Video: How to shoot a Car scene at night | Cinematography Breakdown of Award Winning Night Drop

There's a few different car scenes that were really beautiful that Roger Deakins shot and I kind of pulled
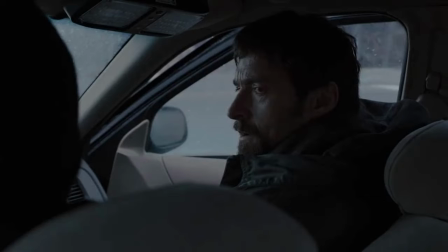inspiration from those especially a scene where Jake Gyllenhaal and Hugh Jackman are in the car together and it's raining outside.
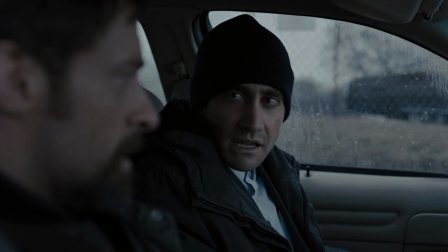I kind of used that idea of French overs and looked at how they shot that and that was really helpful.
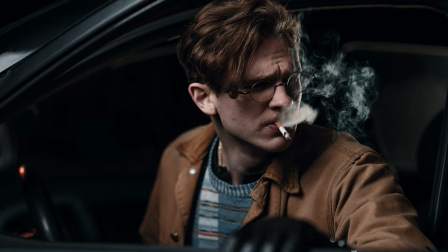Also I shot this photo in college that was inspired from something else I can't even remember but I liked the visual interest with this photograph and I wanted to kind of replicate that and replicate that lighting style I use that as a little bit of inspiration which is weird because now I'm saying I was inspired by myself which was inspired by something else anyways
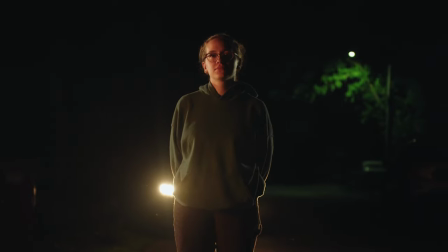the lighting for the last shot this was something that was shot a year after our first shoot date. This has been sitting on the back burner for so long, and I haven't released any of this for so long because I wanted to get this shot.
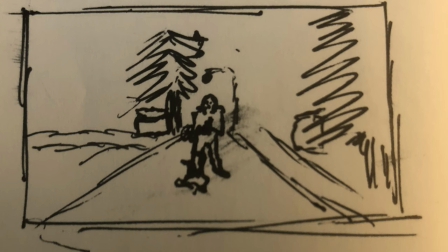It is an image that I've just had in my head for a long time. You know, why does this vampire hold a Molotov cocktail?
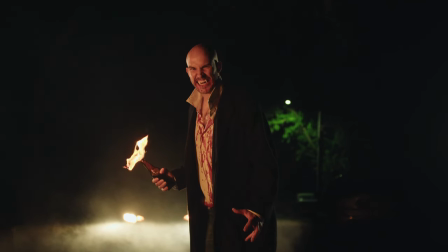I don't know, but it's just something I wanted to put on screen, and it somewhat matched this film so I just did it and so
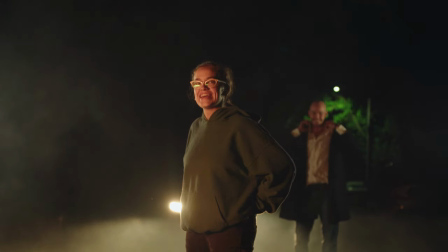the lighting for this I wanted to emphasize the car headlights behind him even if it doesn't really make a whole lot of sense so I put two led panels crossing both sides of his head and then I had a nanlite pavotube
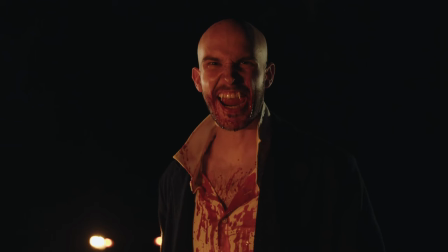c or it was the firelight flicker from instead of just him being lit from that that molotov i tried some testing
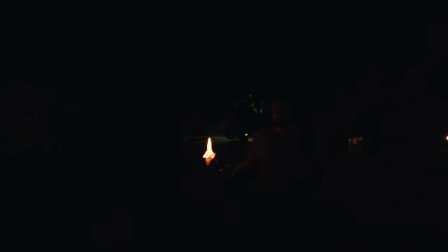with just the molotov but it was just way too dark and i the flame is not consistent for the molotov cocktail i just put water in a bottle and put a paper towel inside of it
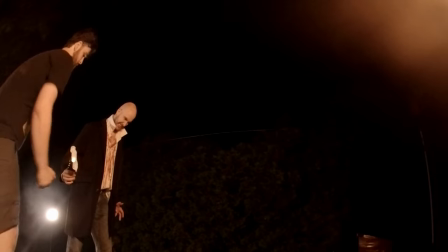and lit it on fire and then ran and hit record on the camera that was pretty much what I was doing.
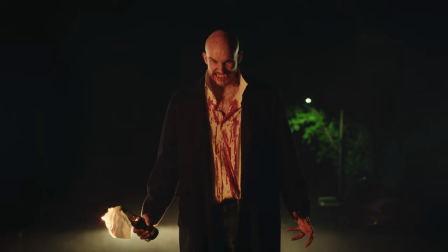For the vampire teeth,
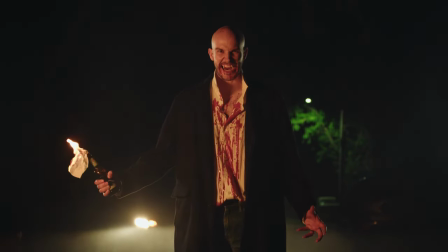my actor came up with this genius idea of cutting out marshmallows and pushing them onto his teeth and
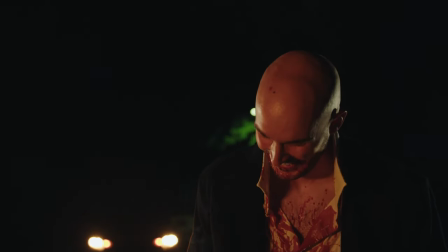it worked so so well and they almost look a little imperfect which I like. It's not a straight perfect vampire tooth. For a little bit more interest,
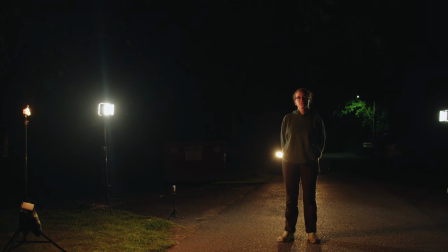I had someone turn on a fog machine behind him so it lifts through
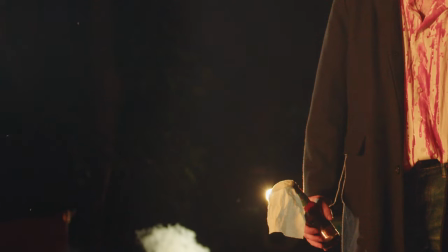the the scene and just we have some extra movement.
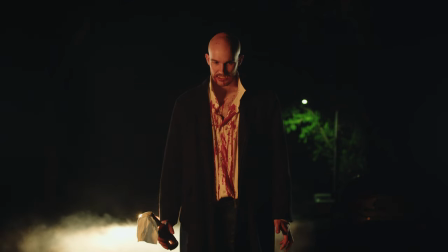It is a very glamorized shot so I and I know that and I was very excited about it. I get very excited about these shots that are just like so over the top in some elements that you're like whoa like such a visually rich image and this is one of those.
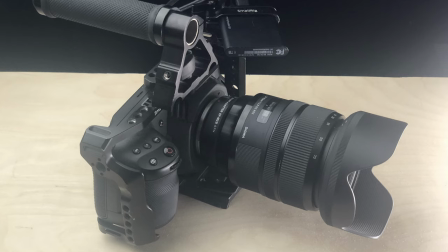So the camera used for this film was the Blackmagic Pocket Cinema Camera 4K.
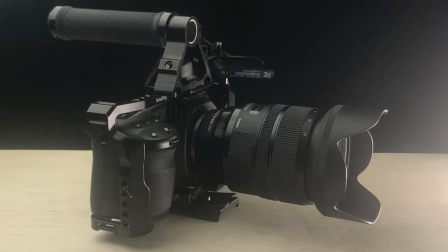I own this camera and we used the Rokinon 35mm and 85mm lenses with it.
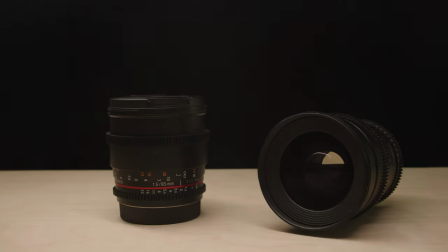They're both EF mount so I speed boosted them to the camera.
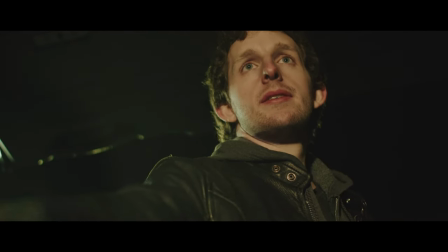I'm very excited to share this project with everyone and I'm excited to work on more stuff in the future.
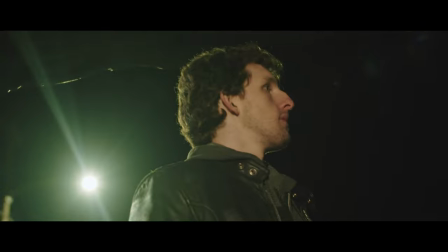So if you have any questions or have anything you want me to answer, feel free to put them in the comments below and I'll try to answer those for you. If you would like to see more, like and subscribe. I hope to put out more projects like this in the future. Thanks for watching, hope you have a great day, and keep creating!